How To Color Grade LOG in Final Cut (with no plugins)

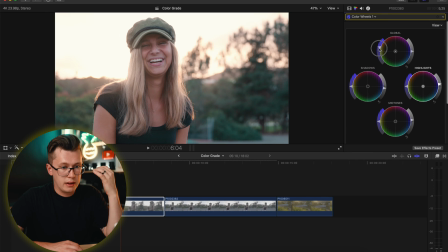So far what I'm doing so far is just kind of moving my color wheels, moving my color board, trying to get a nice contrast to the image as much as possible.
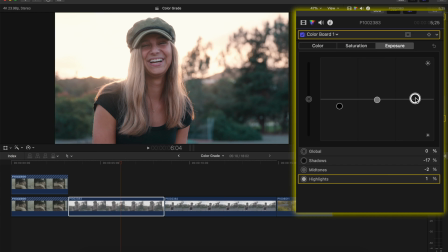Again, this is more of a fine tuning process, just slowly going back and forth between my color board, my color wheels. And then once I feel like it's at a good point, that is when I'll go in and start doing my color curves.
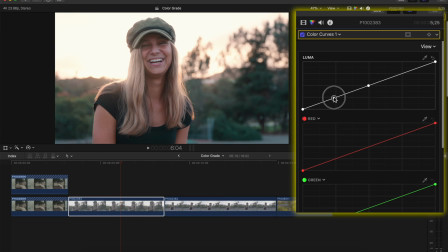So at this point, I'll do my color curves, add a slight S curve on the bottom half, bring down my shadows. Maybe I want to bring my highlights a little bit up for this image, and then bring my mid-tone range just ever so slightly. I still feel like there's not a lot of color in this image.
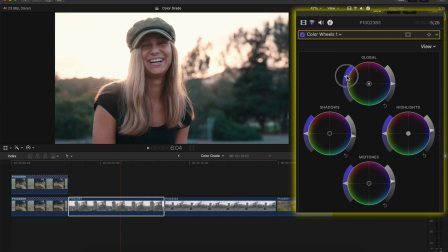It feels a little bit dull in my opinion. So what I'm going to do again is bring my saturation up. Maybe I'll bring my saturation up on highs and bring it up on the mids and on the shadows, just to give a little bit more color to the image as much as possible.
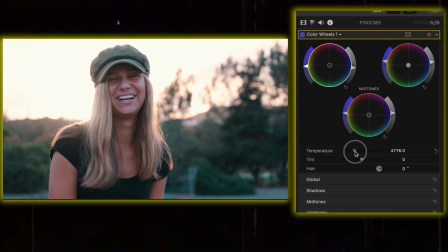I'm gonna go down here into the color temperature and try to warm this image up, but then bring my tint down by maybe say -4-ish range. And overall, I feel like this image looks 80% done.
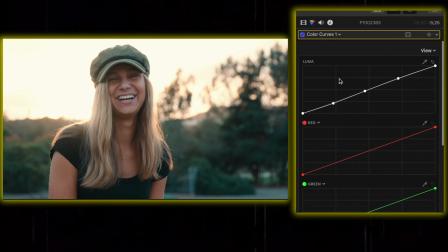What I'm gonna do to go fix it is go back to my color curves, see if I can add a little bit more contrast. And then I'm gonna use my hue versus hue to fix the skin tones, but also fix the grass and the greenery in the background.
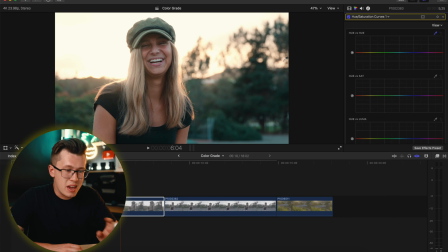Right now, the way my LUT converted this image made the grass and made the trees just kind of have this tealish green, which I don't really love for this specific look.
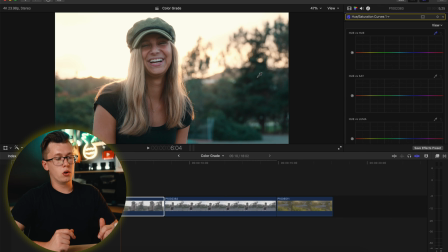I'd rather have this green look more yellow and more warm just because this clip was taken during sunset. So before I do that, I am gonna fix the skin tone. So again, I'm gonna add a color mask.
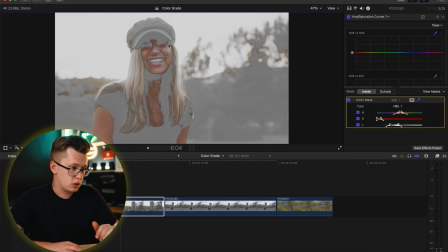It's already at HLS, that's great. Boom, try to select just my skins as best as possible.
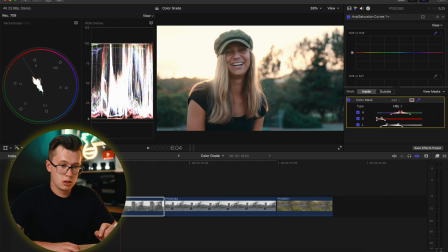Hit Command 7, hit View Mask.
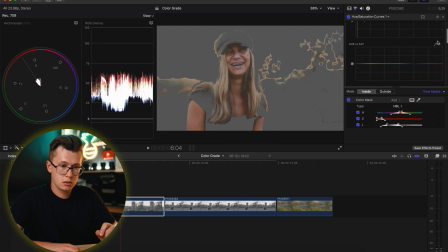I will color pick my skins on my hue versus hue, and then color pick my skins on hue versus sap.
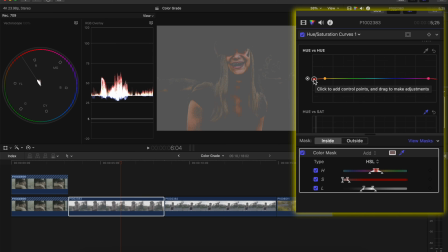So I'm gonna move my hue versus hue ever so slightly down on the skin colors just to be right on the skin indicator line.
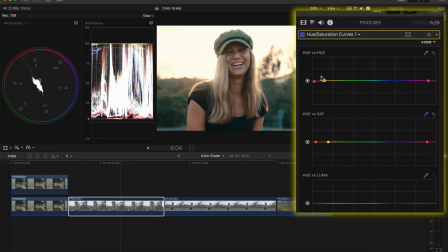I'm gonna delete my color mask, and then I'm gonna click on and off. So overall, her skin was a lot more pinker, and I made it more of that neutral tone. I'm gonna go into my color hue versus sat. This will either make her super orange or make her have no skin color at all.
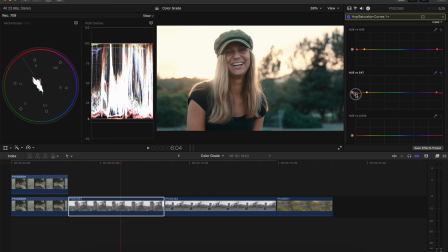And I'm gonna find that nice middle ground.
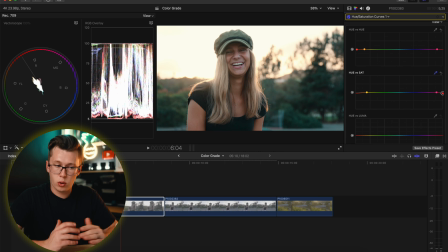Now on the same thing, you can do it separate if you want to be more specific to just your greens.
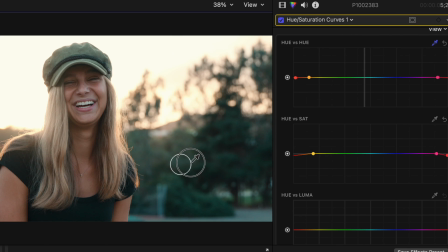But on the same one, I'm going to select and drag to grab my greens.
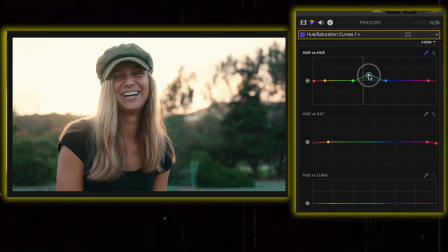And then I'm going to bring that up to bring some more greens. I'm gonna shift this over and try to get my grass to be more natural.
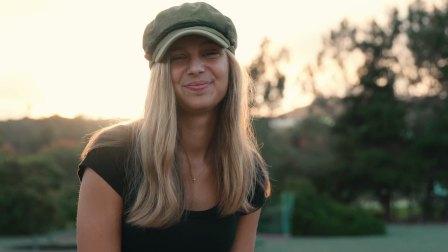Now, if you look at the grass, this is a huge difference. This looks a lot more natural than having a blue trees.
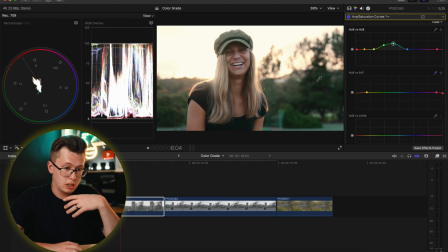This is more clean, more natural. I'm gonna do the same thing on my hue versus sat, and I'm going to just desat them. You can obviously increase it, but I'm gonna just desat it just ever so slightly so it's not taking up too much attention from the main subject in this image. And then the last thing to add, just a little bit of that secret sauce,
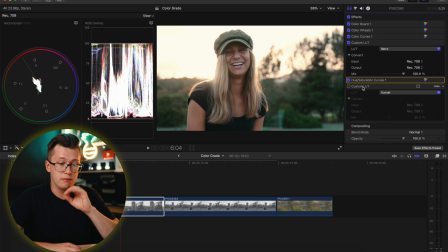is using a custom added look LUT on top of the Vlog LUT, which this one in particular, I'm gonna use the sunset one, and I'm going to bring that up.
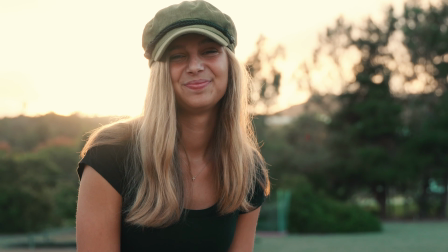And then that just gave this entire image a little bit more oomph and more of a fun, natural look in it.
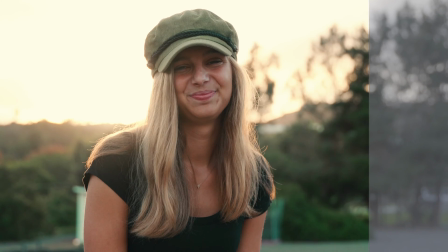So here is the before and the after. Now, these last two clips, I'll just go over really briefly because watch time at this point is out the window after you've learned how to color grade these two clips. So I'm going to add my golden retro LUT in the legend version, which is more of a contrasty version.
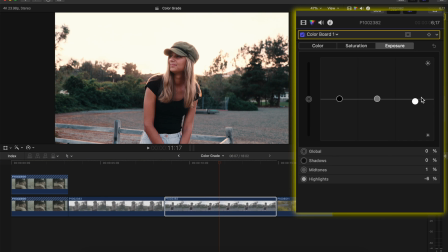Here I added my color boards, and in my color boards, I literally just brought down my highlights just a tad bit down. Nothing else was touched. My color wheels, all I did here was bring down my mids a little bit.
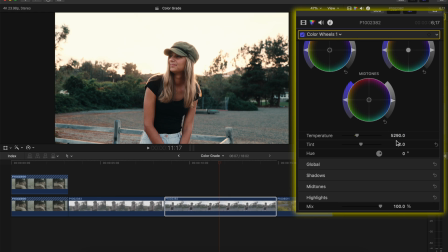I fixed my temperature. I made it a touch bit warmer, and then I took my tint and I brought it slightly down by -2. In my curves, I noticed personally, I felt like this image was a little bit too contrasty. So I added my S curve, but I, instead of going down, I went up,
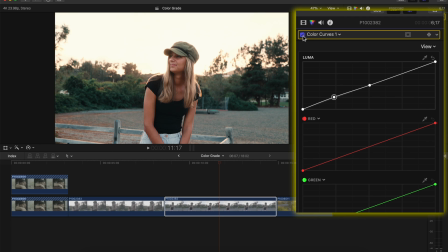and then that just made it of a more less contrasty, more of a natural looking image to reality. And then my hues versus hues does a huge thing similar to the last clip. I'm gonna fix the skin tones and fix the grass in the background, and it looks a lot more natural.
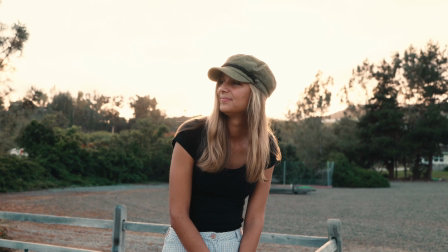And then that is basically all I did on this clip, is here's the before and the after. I'll just show you this last clip, and I'm gonna speed through. I won't talk as much during this color correction process, so you could see my entire workflow and see how fast I can color grade these clips and just see what it's like to actually do this.
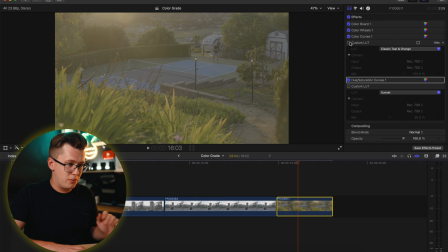So option E, classic teal and orange LUT, literally gets this clip 90% done.
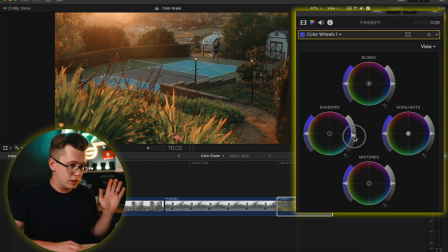I will add a, on my color wheels, I'm gonna drop down my shadows ever so slightly.
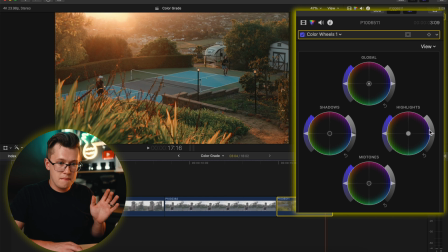Let me select somewhere else. Highlights, maybe I'll bring it slightly up.
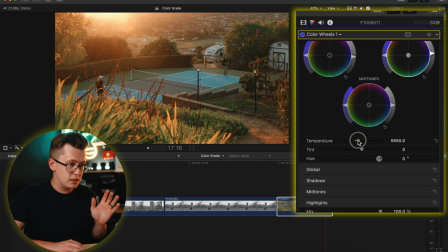Go to my temperature, bring down my temperature. Either I can go extremely on the warm or colder. I'm gonna go a little bit extreme, make it a little more playful. I think there's a little bit more, too much magenta in this image overall.
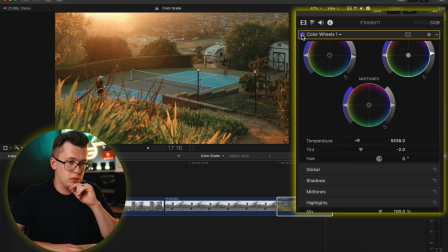So I'm gonna bring it ever so slightly down, just -2. Here's that before and after, which is a pretty good difference. Color curves, let's bring it just slightly down on the color curves to give a little bit more interest.
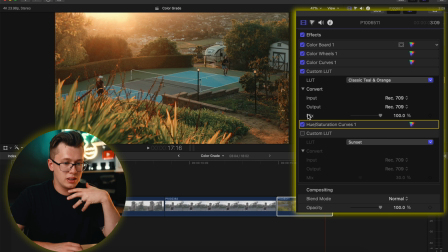And then hue versus hue, I don't really wanna do anything here. And then yeah, why not? I'm gonna add my added look sunset. I'm gonna drop that down to like maybe 17-ish%.
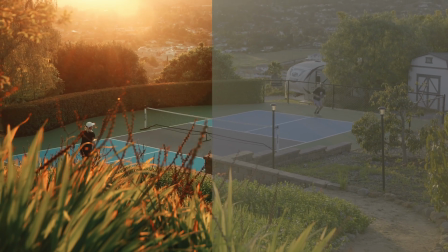And then here is gonna be the before and then the quick after of color correcting that clip.
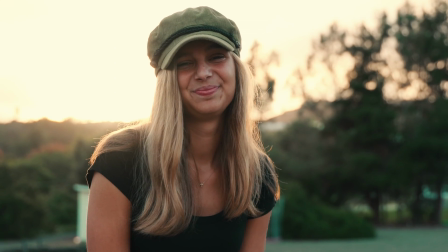There you have it, guys. That is how I color grade and color correct Lumix Vlog footage in Final Cut Pro. If you have any questions, definitely leave them in the comments below.
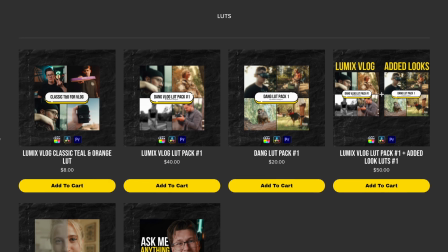If you are interested in purchasing any of my LUTs for Lumix or added look LUTs for any cameras, that is also in the link in the description below. Anyways, thank you guys so much for watching. Until the next one, peace.